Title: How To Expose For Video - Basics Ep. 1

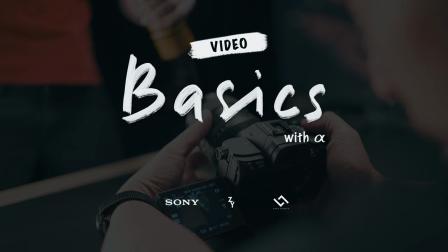(0:00)
Basics is a proud collaboration between Sony Malaysia, Zee, and Lens Library. Someone hands you a cutting-edge mirrorless camera that shoots some of the most amazing video, but all you've managed to do with it is get overwhelmed by all its bells and whistles. We're here to fix that. I'm Zee and this is Jayce from Lens Library. Whoa, that's a lot of money. I mean, lenses. Lens, lenses, yeah. Ask anyone how to camera and they'll tell you to start with exposure, shutter speed, aperture and ISO, but we're not going to start with a lecture on what each and every one of those things are.
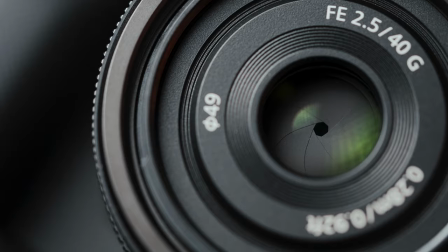(0:33)
We're going to show you how each of these actually affect how your video looks. All of these three can be used to control how bright your video is, but changing each one of these settings comes with their own unique... let's just say side effects.
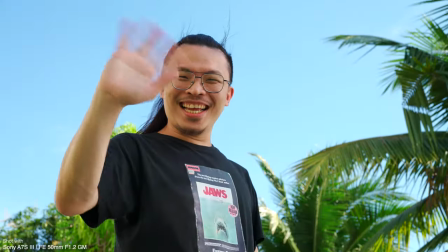(0:48)
Changing the shutter speed affects how moving things appear on screen. It can go from being fluid to sharp and choppy, quite literally how much motion blur there is.
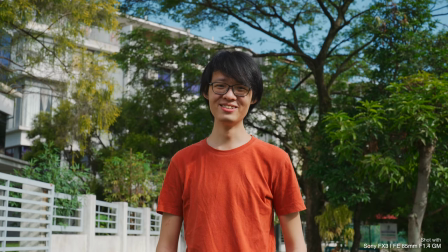(0:57)
Changing the aperture will change how much your foreground and background get blurred out, basically how thin your focus is.
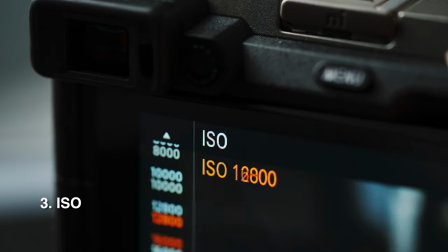(1:04)
This is called depth of field. And finally, changing your ISO directly affects how noisy your video looks. So it's incredibly simple. Shutter speed affects motion, aperture affects depth of field, and ISO affects image noise. So now you know what they do, here's how to actually control them.
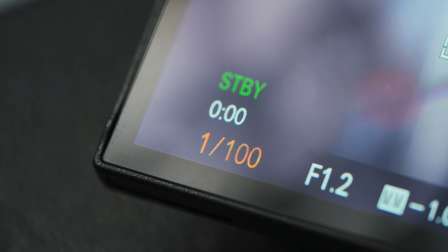(1:22)
Shutter speed is measured in fractions of a second, it's how much time each frame of your video gets exposed to the scene.
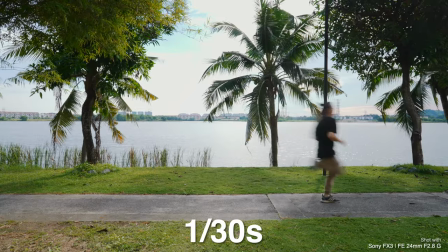(1:30)
Slow shutter speeds like a 30th of a second lets in more light and creates more motion blur,
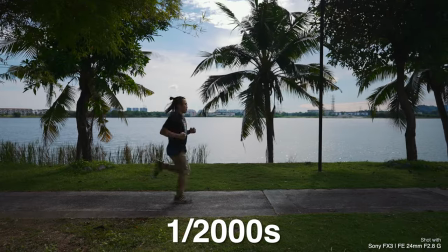(1:35)
fast shutter speeds like two thousandths of a second lets in less light with minimal motion blur.
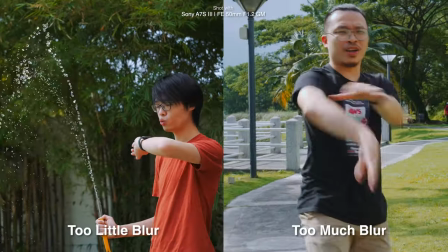(1:42)
The problem with this is, video with too little or too much motion blur looks very unnatural. Fortunately there is a very simple rule on what shutter speed to use so you get the most natural looking video. Just take whatever frame rate you're shooting at, double that number, and use that as your shutter speed. In our case we're shooting at 24 frames per second so we're using a shutter speed of 1 over 50 which is as close as we can get to 1 over 48.
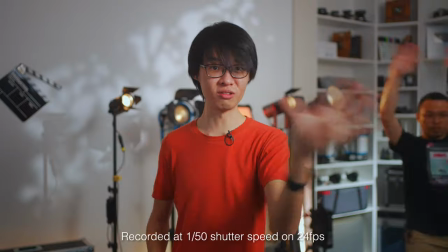(2:10)
So that's what we're shooting on right now and the motion looks very natural, just like how it would appear to your own eyes in real life. And just like our eyes as well, your camera lens also has an iris that changes size.
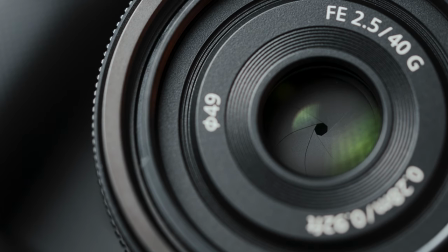(2:23)
If you set your aperture to something like f8 and look straight into your lens, you should be able to see the actual diaphragm itself.
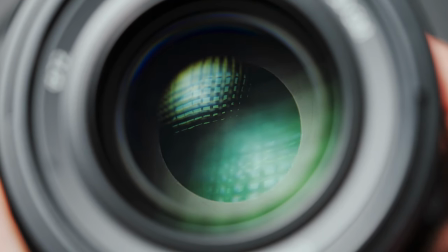(2:31)
Those blades that open and close are what's controlling how much light passes through your lens. The size of that opening is expressed in f-stops. It's an inverse scale,
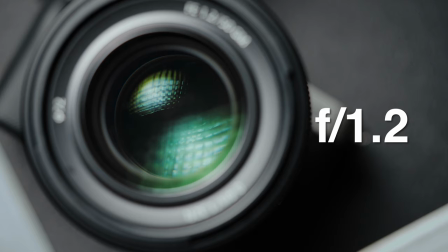(2:41)
so a small f-number like f1.2 means a large physical opening and a big number like f16 is a small opening.
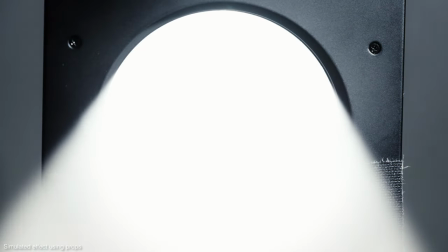(2:50)
Wide apertures like f1.2 let in a lot of light and everything that's not in focus gets beautifully blurred out.
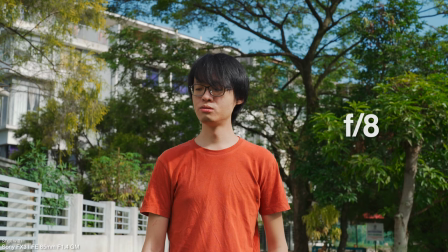(2:57)
When you stop it down to something narrower like f8, you get less of that effect, more of your scene falls within focus and your image also gets darker. You can change the aperture by turning a dial on your camera, but on many G and G Master lenses, not this one, you can turn a ring directly on the lens itself to change the aperture. If you do this while recording video however, the clickiness of the ring might cause your camera to shake. The sun change in brightness can also look quite jarring on video, so if you're recording video, look for a switch on your lens that's labeled click.
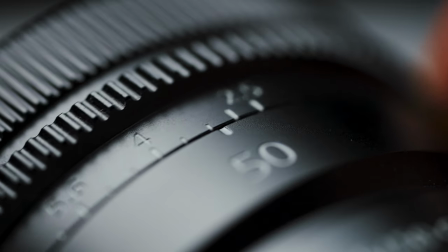(3:34)
Push it to the off position so your aperture ring is now de-clicked and turns smoothly.
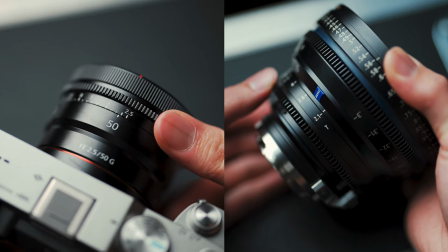(3:40)
This way, while you're recording, you can do very smooth exposure adjustments using the aperture ring, just like the cinema lenses used for high budget productions. You don't talk much, do you? You didn't leave me a chance to speak! I'm terribly sorry, I get so carried away. Please, please, please. Yes, yes, yes. Fun fact! If you're looking for a brightest aperture among all Sony lenses, this is it.
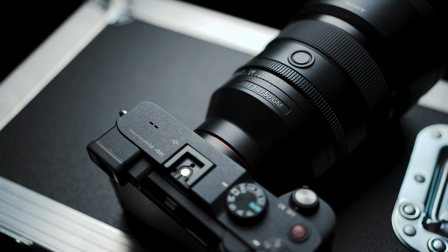(4:00)
It's a 51.2 G Master. Absolutely amazing for bokeh and low light. It is such a great tool.